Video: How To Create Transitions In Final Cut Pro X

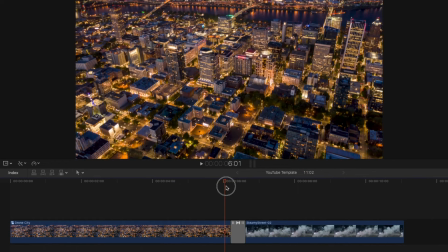[4:08]
Notice how it gives the effect that we're zooming in from the drone shot onto street level. Now rather than applying the zoom in transition, look what happens if I choose the zoom out transition.
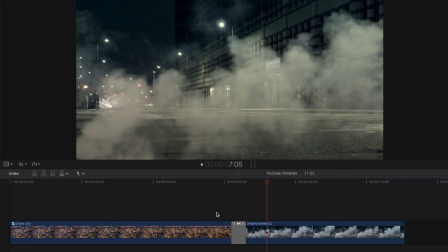[4:23]
Although the first shot is further away and the second shot is closer in,
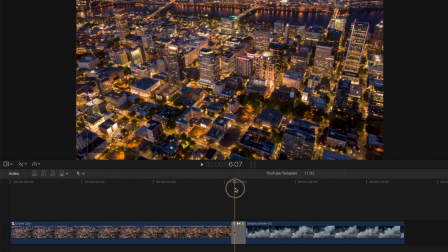[4:27]
the zoom transition of zooming out gives the effect that we're pulling away from the drone shot and going further out of the city until we end up in the city.
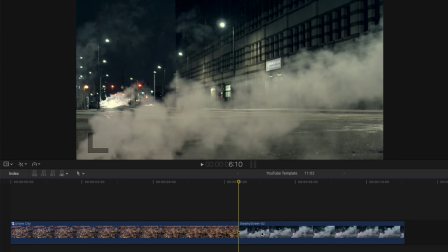[4:36]
Now if we switch these shots around and
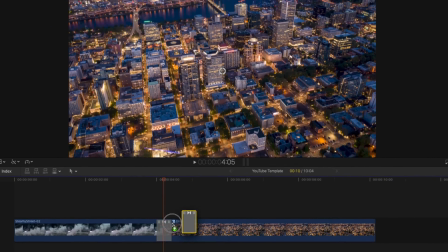[4:39]
And then use the zoom out transition, we get the effect of zooming out of the city. And there you have it, you just learned how to cut your clips for a basic transition, how to add a cross dissolve transition, and how to import and use advanced transitions. So guys that's it from me and I hope you found this video on how to create transitions in Final Cut Pro helpful.
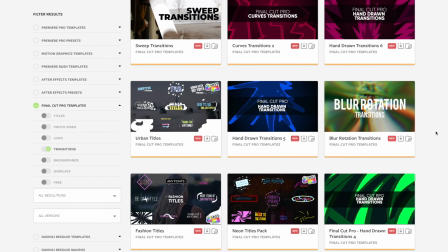[5:02]
And if you're looking to add more variety to your transitions, check out all the awesome Final Cut Pro Transition templates over at Motion Array. Thank you so much for stopping by, and we'll look forward to seeing you in the next video.